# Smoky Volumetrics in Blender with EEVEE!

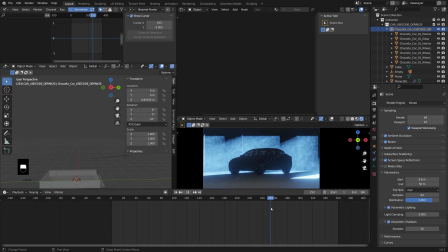(16:30)
And then that second shot is where we'll actually kind of reveal the car, and that would be on frame 241. So this is looking pretty solid. Maybe we add a little animation to the camera as well.
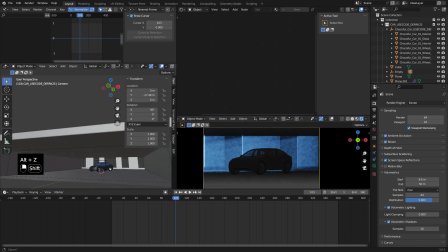(16:44)
It's getting hard to look down into this thing here.
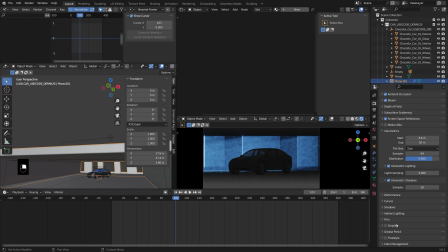(16:47)
It is annoying though in Eevee, like if you change something to be viewport display
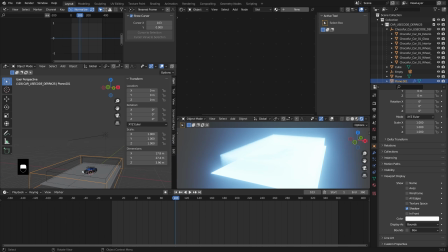(16:55)
bounds, it doesn't render it, which is really annoying. Because in cycles you can have it be bounds over here, but then you'll still see it over there.
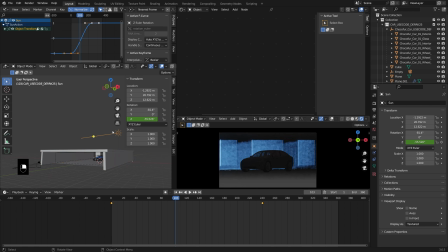(17:03)
Anyways, my small gripes. So we've got the sun animated. We've got the fog moving around. Let's animate the camera. Let's have it kind of maybe moving out, because I want the second shot to be moving in.
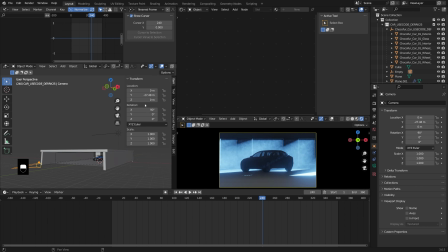(17:20)
So let's have it end maybe right. I guess if we're gonna have it moving out, let's do frame 1, kind of right there, insert a keyframe, and then frame 240 will be kind of moving out ever so slightly, something like that.
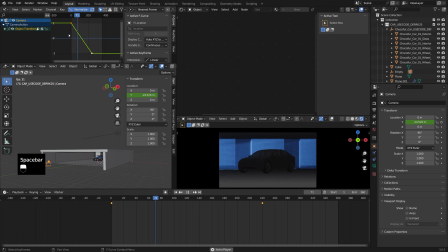(17:37)
Let's make this linear. So now we're kind of zooming out. And let's also just rotate the camera a little bit. So I'm gonna grab my empty somewhere in there. There it is.
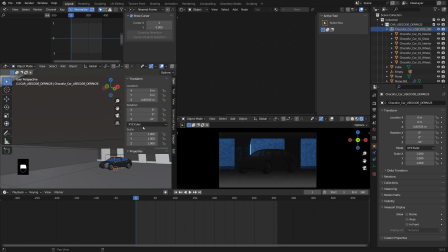(17:50)
And let's have it maybe start. Oh wait, that's the wrong one. Let's have it start right. Maybe just have it start right there, 14 degrees.
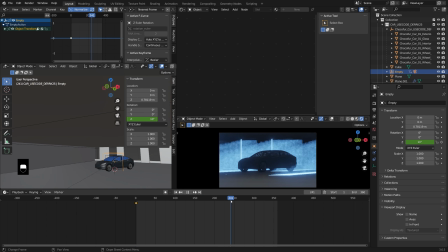(18:00)
And then have it end right like there. So it's kind of moving the opposite direction of the light. Let's make that linear as well. Real cool, real cool. Now you're probably going to consistently need to like adjust your
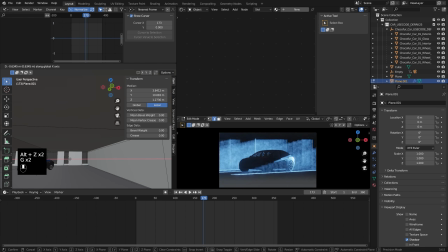(18:17)
environment to get it looking, get the shadows in the right places. Maybe we pull this in a little bit, pull this over. Kind of want to get a little bit more light on the car there. So maybe make this duplicate over.
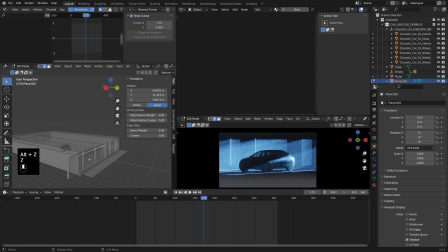(18:32)
I think in the original file I was working with too, I actually added in like some like little pillars or something coming on the outside, just to give it a little bit more like detail. Just cast some more shadows.
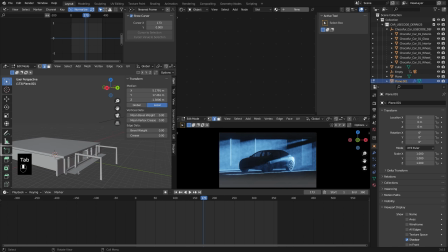(18:48)
That's nice, a little shadow right there. Okay, cool. We can also add in, just so we get a little bit more perspective,
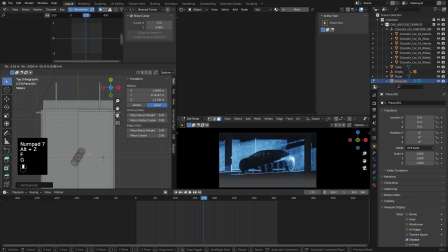(18:54)
maybe we add in some little pillars around the car so it's kind of like parked between them, just so that when we actually do that rotation, we've got a little bit more parallax effect there. I think that's looking pretty good. Okay, that's looking nice. Now, what else do we want to do?
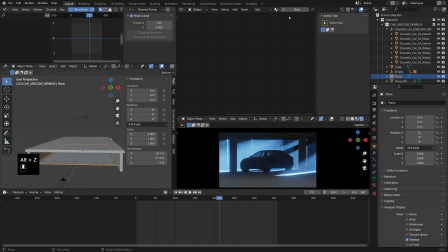(19:13)
We can add in a little bit of texture to this ground. Let's call this the floor. And then I will add in, this is just really simple little procedural texture. Let's add in a texture, noise texture, have this go into the object, and then we can make this floor black.
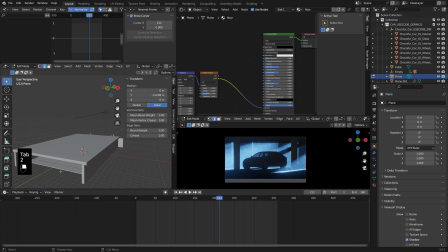(19:33)
And what am I seeing there? Is that just the edge of it? I think I need to pull this out more. Yeah, let's pull that out a lot more. That was ugly, that band right there. So texture, texture, texture, noise texture.
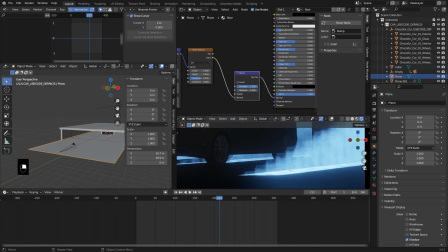(19:44)
Let's add in a vector bump. And now we should have some bumpiness on the floor.
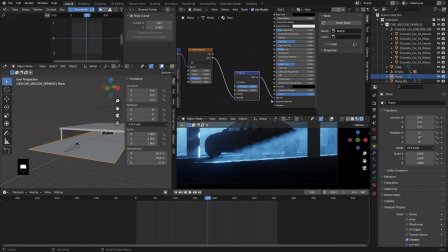(19:49)
And we can make this a lot less, we can make it sort of shiny. That would probably be a vibe. It's really, really dark though.
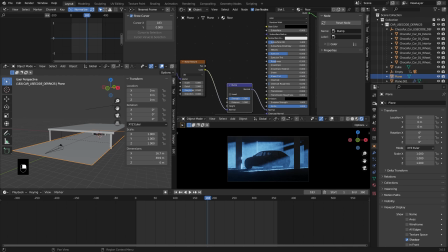(19:57)
I guess I did make this black. I kind of want to see my reflection. Where's my reflections? Screen space reflections are on. Maybe I need more light in the scene. Okay, bump is probably way too strong right now. Let's do 0.1. Turn the strength down. Where's my texture? Where's my texture?
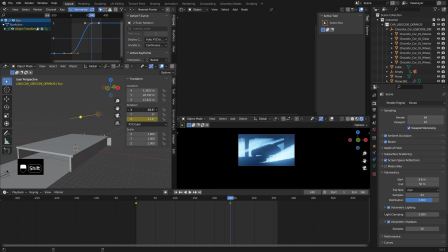(20:15)
I guess I can kind of see it there. Maybe we need to have this angle be even like more severe so the light's coming across more. Let's turn on high bit depth, shadows, indirect lighting. I don't think we're messing with that.
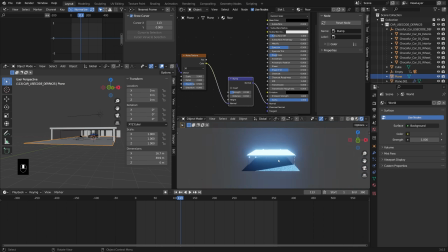(20:26)
Volumetric lighting, volumetric shadows. Now, this is still feeling a little bit gray because I realized I did not turn off my world.
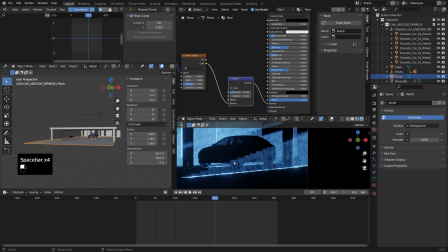(20:32)
I want that to just be totally black. And let's see where we're at here. Okay, we're getting a little bit of better visibility on that floor.
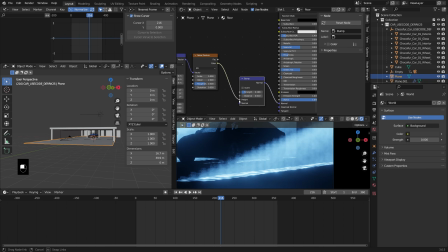(20:39)
Maybe we turn the strength down more. Oh, this needs to be plugged into the height. Gosh, no wonder.
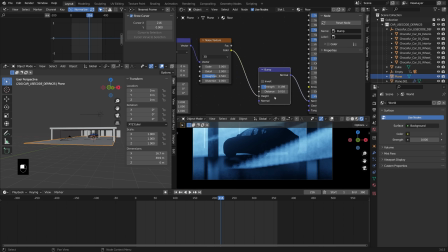(20:44)
I was like, what is going on? This is not working. It needs to be plugged into the height. I do that all the time. It's so annoying. Okay, so factor into the height. Now we can turn the strength back up so we can actually see it.
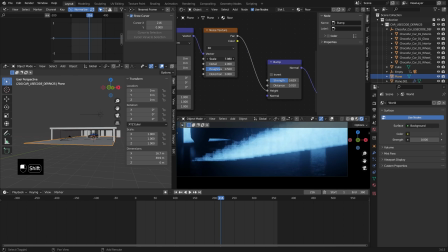(20:54)
There's our little bump texture right there. We can bring the scale up, down, all around, whatever you want till it looks nice. We actually have another noise texture influence the roughness. That would be pretty cool. Let's plug this into the vector.
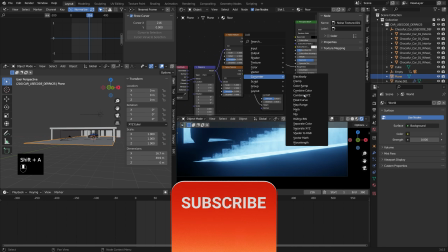(21:06)
Factor into the roughness. Let's do a map range to just control that range.
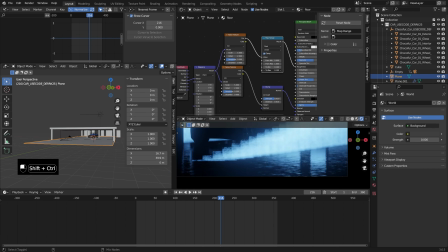(21:13)
So at the shiniest, maybe it's a 0.1. At the roughest, maybe it's a 0.3. And let's just change the scale on this so that it's not lined up exactly with our bump map.
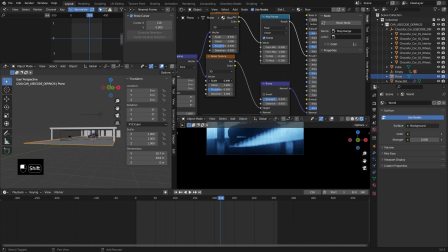(21:22)
And maybe the bump map needs to get a lot bigger. Bring the scale down. I can't see it.
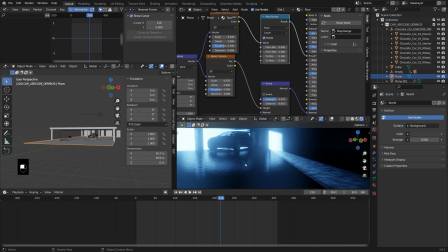(21:26)
It's too dark in this stupid garage. I'm trying to make it all moody, and that's, of course, making it difficult to see what's going on. Let's add some detail to this, add some roughness. Just trying to make a little bit of an interesting floor here.
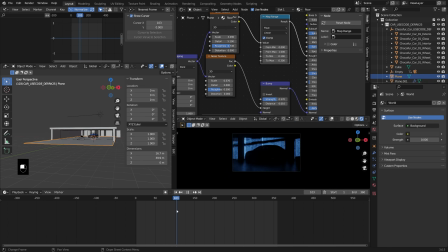(21:39)
Again, so that we kind of feel that motion a little bit better. Okay, now we've got this guy back here that's way too distracting.
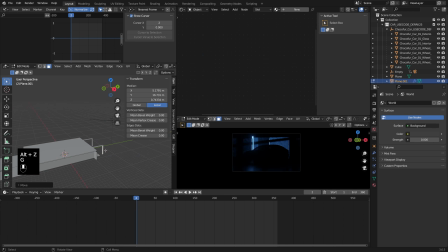(21:47)
Let's move this back in a little bit. Or maybe just move it like over GX. So we still get the shadow, but it's not visible, at least in that first shot. Okay, now we're starting to get pretty vibey. I'm liking the way that looks. So what else do we want to do? Let's add in sort of a second shot here.
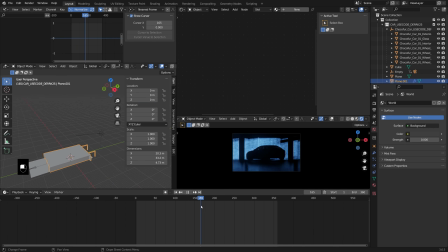(22:06)
And I think for that second shot, I want to kind of just be like a big full reveal of the entire vehicle. So that's going to happen at frame 241.
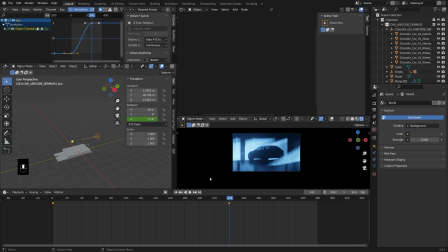(22:15)
And rather than using a second camera, I'm going to use the same camera, same sun, same scene, and just animate some values. So at frame 241, let's make sure we have a keyframe for the X and Z rotation. And then let's have it point straight down.
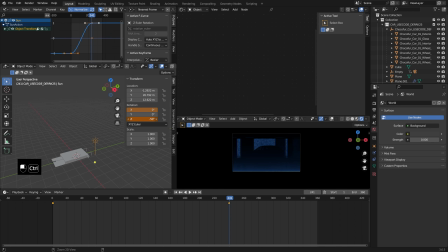(22:32)
So X0, Z0, insert keyframe. So then that boom is straight down. Now we actually need somewhere to like see through. So let's add in like a window, a little skylight here to this.
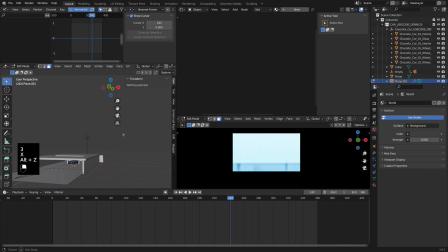(22:51)
Let's just add some edge loops and delete this face. And then boom, we have a beam of light blasting straight down. Now this would be like sort of this flash effect would be something that you would normally add in like post-production, but why not do it right in Blender when we've got these powerful volumetrics to work with?
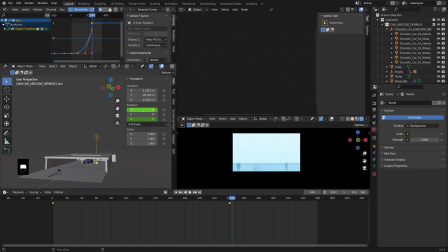(23:10)
Now I do want that to move back over the car, and I could do that by rotating the sun,
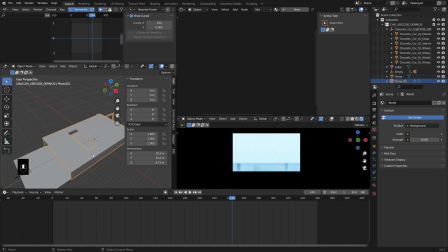(23:18)
but we can just move the window in this concrete car park, something you cannot do in real life, but this is not real life. This is Blender. We can do whatever we want. So I'm going to have that move with a shape key. So I'm just going to add in a shape key,
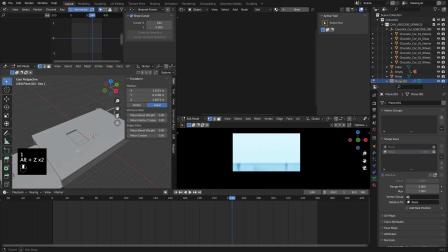(23:37)
and maybe this moves back,
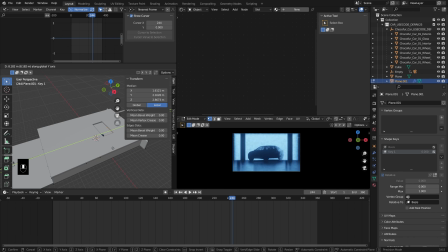(23:41)
kind of revealing the car slowly until it goes back kind of behind the car.
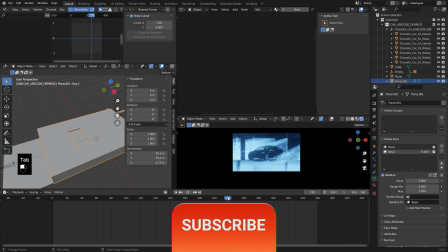(23:48)
So now I can animate that value.
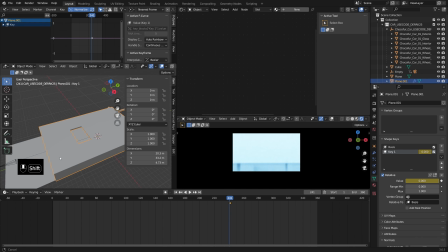(23:50)
So we'll have it start with it blasting right overhead, kind of in front of our view, blocking everything out, grand reveal, what's going on? Epileptics, look away, I apologize. And then at frame 360, we have that window kind of move back.
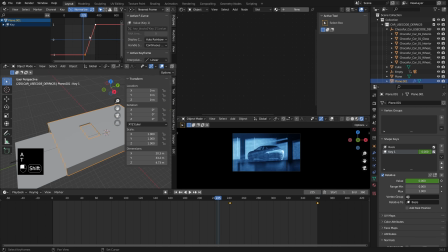(24:06)
And we can just have that be a linear motion, I think. So boom, blasted.
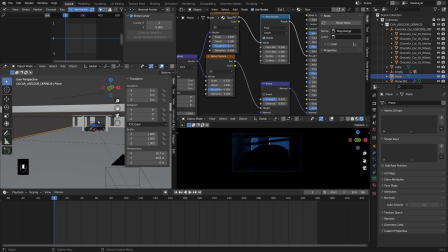(24:16)
Very cool. Now I do want the camera angle to be a little bit different. So maybe at frame 240, it's right there.
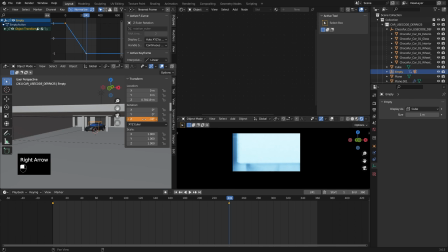(24:23)
And then frame 241, we're looking back straight ahead, insert keyframe,
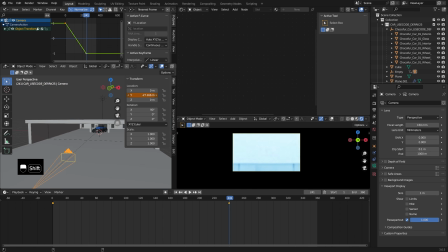(24:28)
and we'll have the camera sort of dolly inwards. So maybe it starts right there.
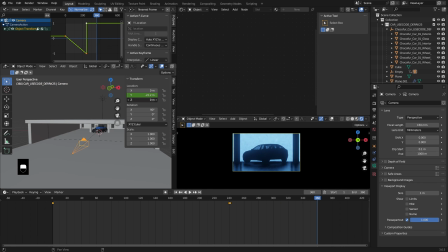(24:34)
And at the end, it kind of goes to right there.
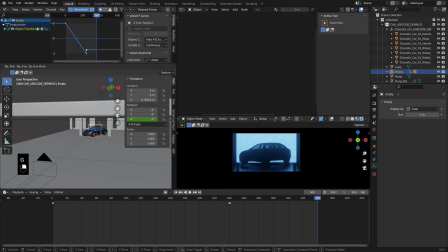(24:42)
Very subtle. And we can probably move this down just a tad so our car stays nice and centered.